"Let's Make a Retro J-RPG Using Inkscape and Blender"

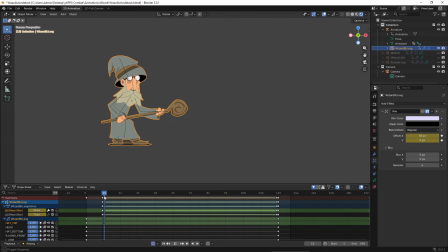8:14 The character leans slightly forward and pushes the staff ahead to cast the spell. Nothing too fancy here. The interesting part comes next.
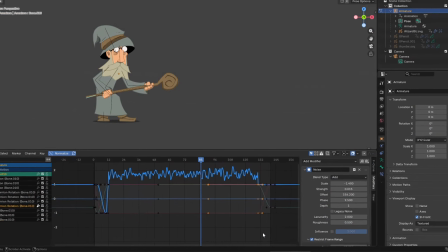8:22 To sell the power of the attack, I added vibrations using the curve noise modifier.
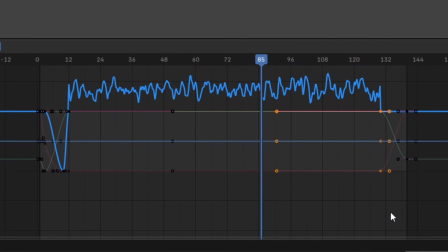8:28 This is great for creating erratic, jittery motion. I applied it to several bones, but especially to the staff bone.
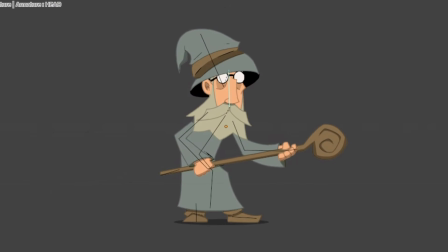8:36 Because the staff is connected to the hands through IK, the vibration propagates through the hands and into the arms in a very natural way.
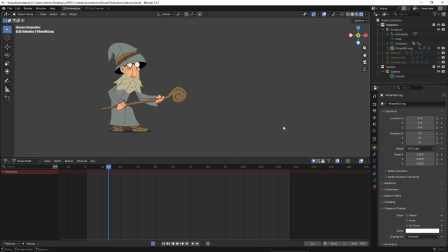8:45 But still, the staff itself felt a bit empty. I wanted some visual indication of the origin of the lightning. To do that, I created a new grease pencil object and drew a simple solid circle.
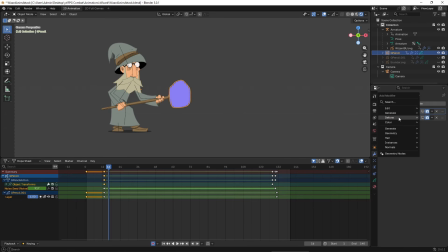8:57 Then, in the modifiers tab, I added a noise modifier. Not to confuse with the curves noise modifier.
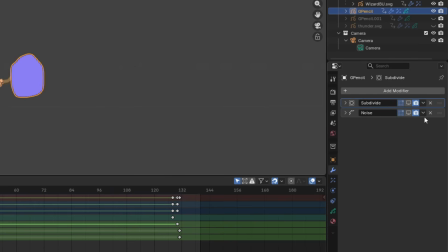9:04 This one affects the shape of the stroke itself, not the animation curve.
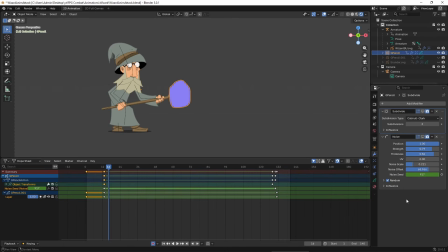9:09 By tweaking the settings and adding a subdivision modifier, I got a nice unstable spark shape, which I duplicated inside.
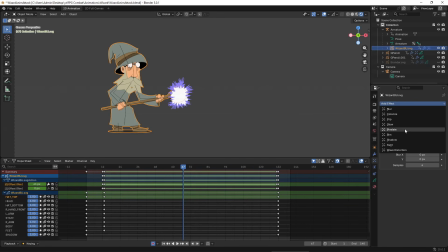9:20 To sell the idea further, I added a rim effect to the wizard with a light color,
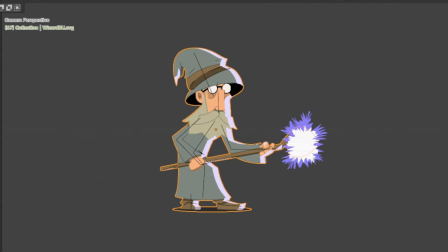9:27 as if some illumination were coming from the lighting. And as a final touch, I again made use of the curve noise modifiers to make it shake.
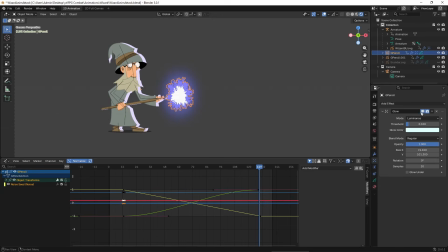9:39 To finish the look, I added a quick glow. That final glow really helps sell the energy of the spell.
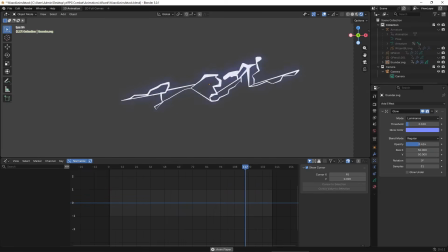9:49 Then comes the lighting itself. This effect took the most experimentation, but it was also one of the most fun to build.
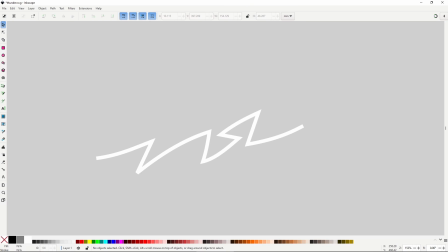9:57 I started with a very simple boring lighting shape drawn in Inkscape.
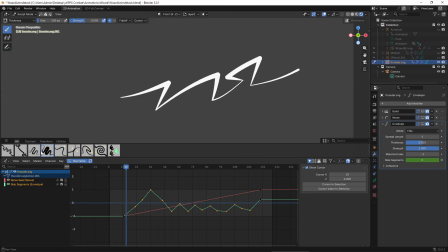10:01 After importing it into Blender, I adjusted stroke thickness using sculpt mode so it looks more natural.
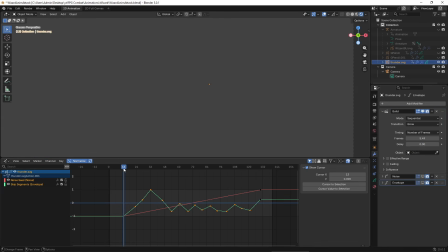10:09 Then I added a build modifier so the lighting appears to shoot out of the staff, followed by a noise modifier to give it movement. It looked okay, but still a bit static, like it was floating there in place.
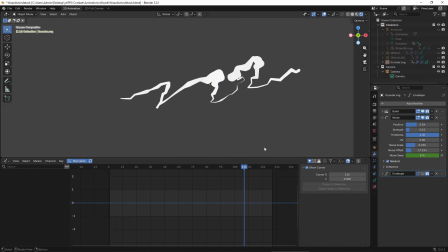10:24 To fix that, I added an envelope modifier and used the skip segments property.
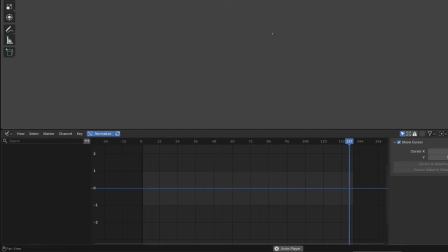10:29 By animating it in an erratic way, the lighting breaks into multiple strands and feels much more alive and chaotic.
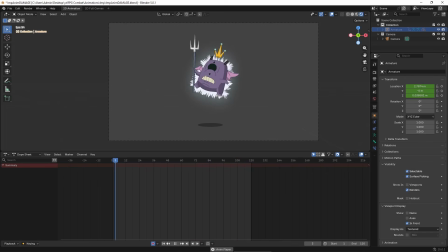10:41 The final part of the attack is the imp's damage animation. I wanted this to feel very cartoony, with the imp flickering between a shocked expression and an exaggerated X-ray view showing the bones.
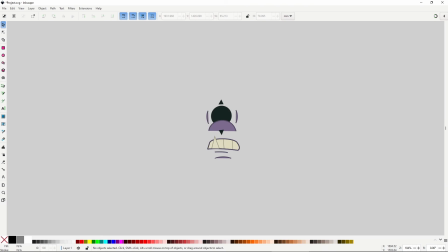10:53 So I went back to Inkscape and quickly drew an electrocuted face to replace the imp's normal expression, along with some simple skeleton for the body.
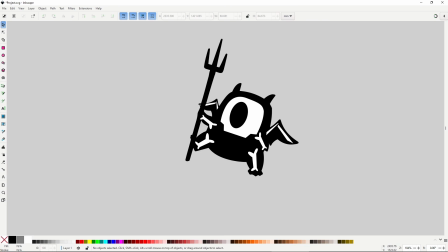11:02 Looking back, the skeleton doesn't breathe perfectly because of the imp's proportions, but it works well enough for the effect.
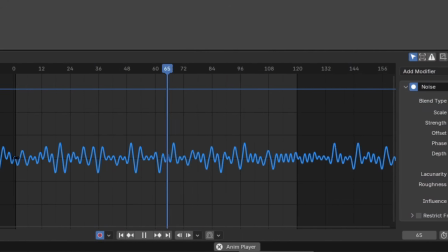11:10 The electrocution motion itself relies heavily on the curve noise modifiers again,
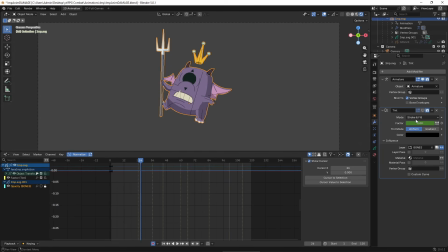11:17 and to get that X-ray effect I added a tint modifier that turns everything black, except for the bones, and then animated it so it flickers on and off. As a final touch, I reused the same sparked effect of the staff to put it behind the character.
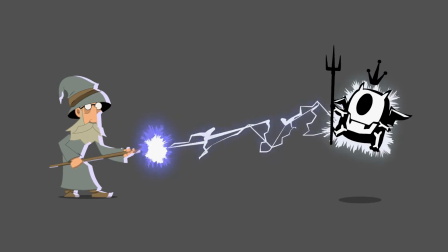11:39 And here is the full animation. The wizard casting the spell and the imp taking damage.
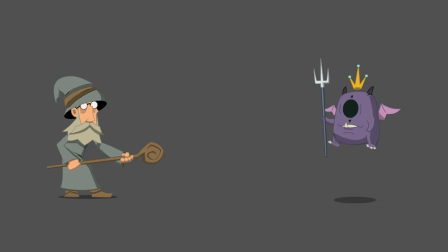11:44 I'm really happy with how this turned out.
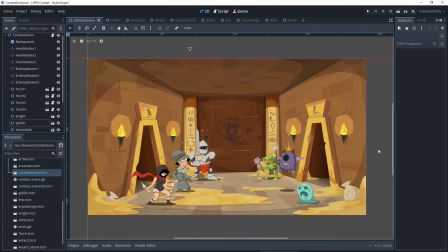11:51 Alright, now it's time to move everything into the engine. This part will be fairly quick, because this isn't a programming tutorial. I just want to show you how I put everything together in Godot, mainly for the sake of completeness.
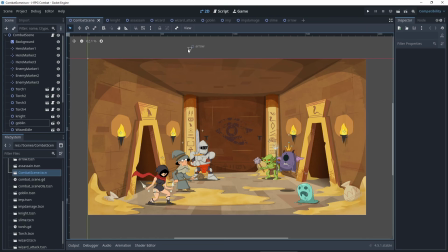12:04 The interactive element is very simple. You use an arrow to select which character will attack, and then you choose the enemy you want to target.